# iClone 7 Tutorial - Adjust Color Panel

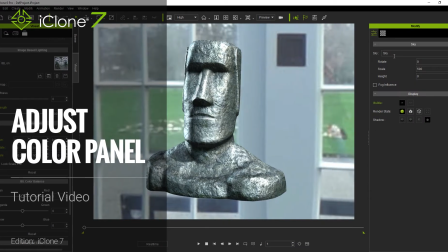[0:14]
Hey guys, in this video we're going to talk about the different ways that you can adjust the color values, among other things, on all of your texture maps.
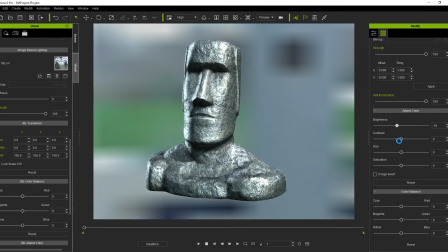[0:20]
Before iClone 7, if you wanted to modify the values of your texture maps, you would need to select your texture,
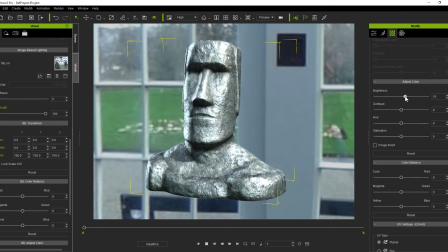[0:26]
then scroll down to the Adjust Texture section to play with the parameters such as Brightness, Contrast, Hue and Saturation.
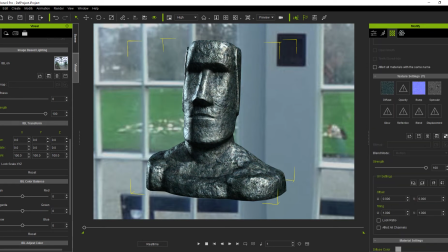[0:32]
If you had multiple texture maps on the same object, like our Easter Island statue here, the requirement to scroll up and down to switch maps and adjust parameters could be a bit troublesome, and could slow down your workflow significantly.
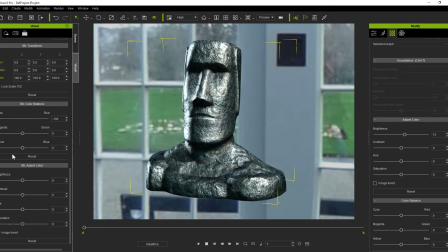[0:44]
Even with IBL maps in the Visual section, you would need to scroll up and down to adjust the values you wanted.
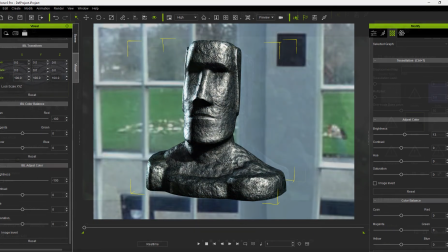[0:50]
Thankfully with Icon7 we now have a universal Adjust Color panel that can be used for all texture maps.
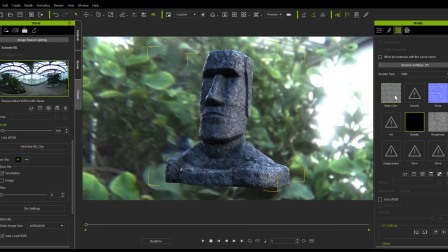[0:57]
You'll find the actual Adjust Color button underneath all of your texture maps in the Material tab.
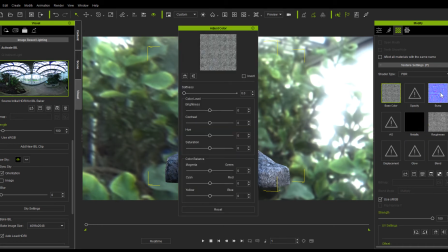[1:03]
Once you have it open, you can toggle between different texture maps without needing to scroll up and down your panel at all. You can even go over and select your IBL image from the visual section and use the same panel to adjust the parameters for that map as well.
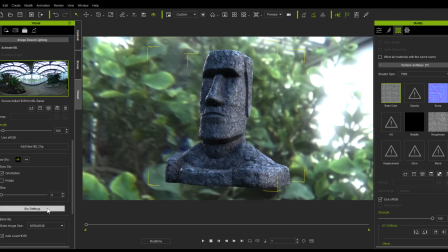[1:18]
If we want to adjust the sky map separately we can do so easily.
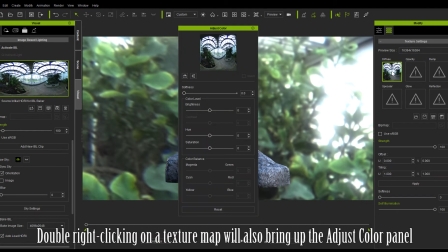[1:22]
This time I'm double right clicking on the texture map to open up the adjust color panel instead of clicking the actual button itself.
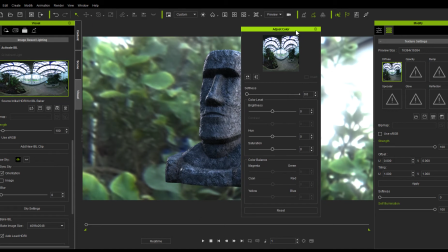[1:28]
You can also double right click on the texture map once the adjust color panel is already open to close it again.
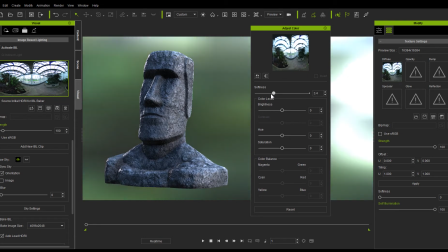[1:34]
Now if I adjust the sharpness of the sky map, it will only affect the map itself, and not the light emitting from the IBL. You can create a cool looking DOF effect this way. If we want to give the statue a look more like it's made of metallic iron,
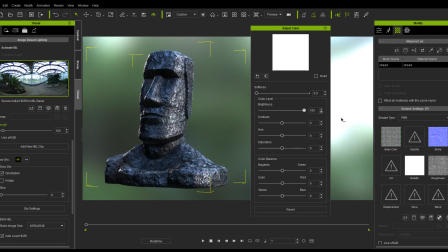[1:47]
then we can quickly switch over to the metallic texture map and pump up the brightness to maximum levels to really add the appearance of a more metallic surface as opposed to a rough,
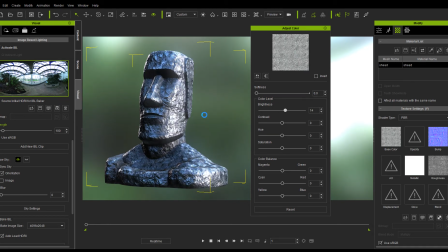[1:55]
rocky one.
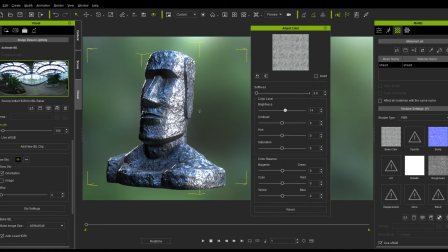[1:59]
If you want to go back to default values, simply press reset.
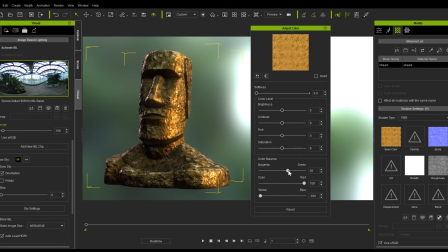[2:06]
From there we can fool around with the color balance sliders as well. To make the statue appear as though it's made of a much more valuable material, gold.
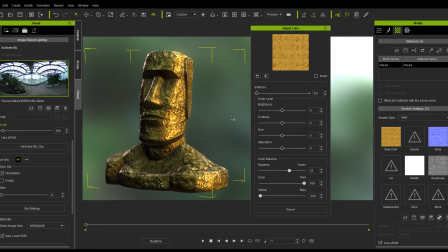[2:15]
I'm going to reset all the values I modified, and now it's time to show how we can manipulate all the values in the adjust color panel to make a prop fit into its native environment.
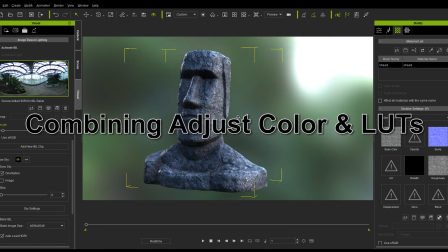[2:24]
In this case, the statue belongs on Easter Island.
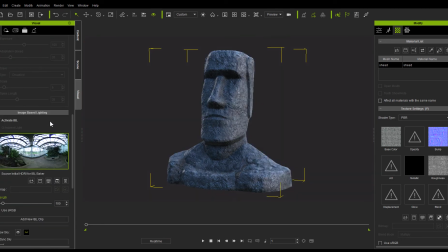[2:28]
I'll turn off the sky map and the HDR effects first, and then I'm going to go into the background settings and load in a nice warm image of Easter Island as our background.
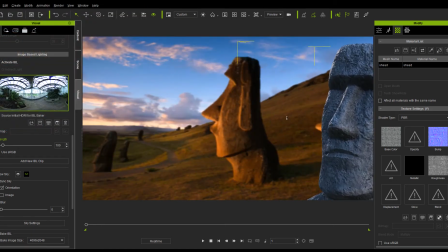[2:40]
As I position it you'll notice that it doesn't look like it belongs in this scene at all. The lighting is all off and the textures look totally different from those of his brothers in the background.
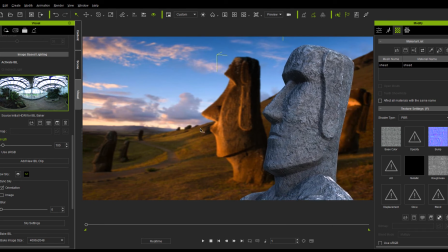[2:50]
The first thing I'm going to do is turn off my scene rim light and then use the forward slash key to rotate our key light so that it's coming from the direction that the light seems to be coming from in our background.
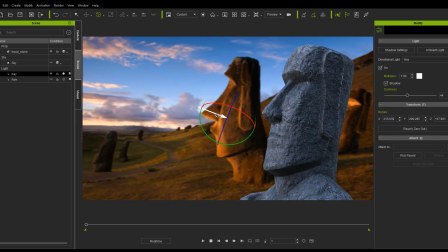[3:01]
Then we can change the color of the light to a nice warm sunset orange and increase the shadow darkness of that light as well since there will likely be more shadow contrast in an evening scene. I'll then boost up the multiplier of the light to brighten it up a bit as well.
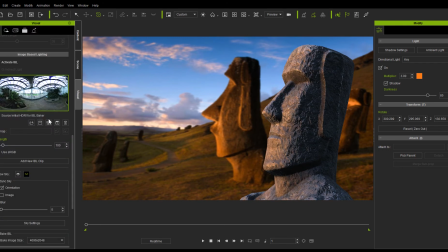[3:19]
From there let's adjust the ambient color emitted from the IBL texture map since it's much too cold for this warm sunset scene.
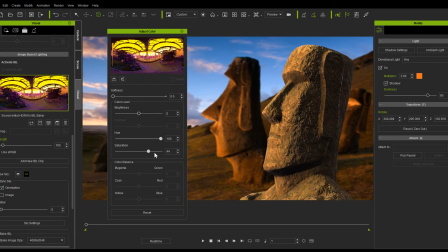[3:27]
If we boost up the saturation to maximum after that you'll see that it looks a lot more like you would imagine the Sun would look setting over Easter Island.
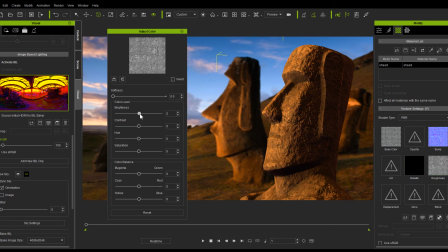[3:36]
Next I'll quickly click over to the roughness map and increase the brightness a bit since this is supposed to be a very old and rugged statue. I can also touch up the base color values to make it a slight bit darker as well.
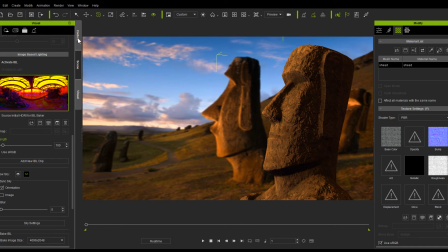[3:48]
Finally let's take a look at a quick example of how you can use LUTs or LUTs to tweak the color values of your scene in a different way. We have a separate tutorial that goes into more depth on LUTs, but here we're just showing a quick example. You can find them in the Effects folder under the Stage tab.
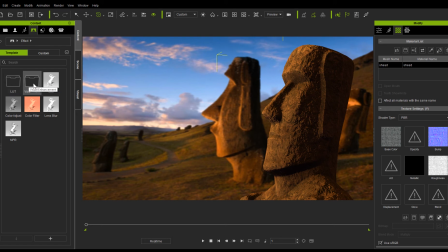[4:03]
You'll have an embedded folder called LUTs, but I also have a Visual Enhancement folder that contains some optimized LUTs that are available for separate purchase from our website.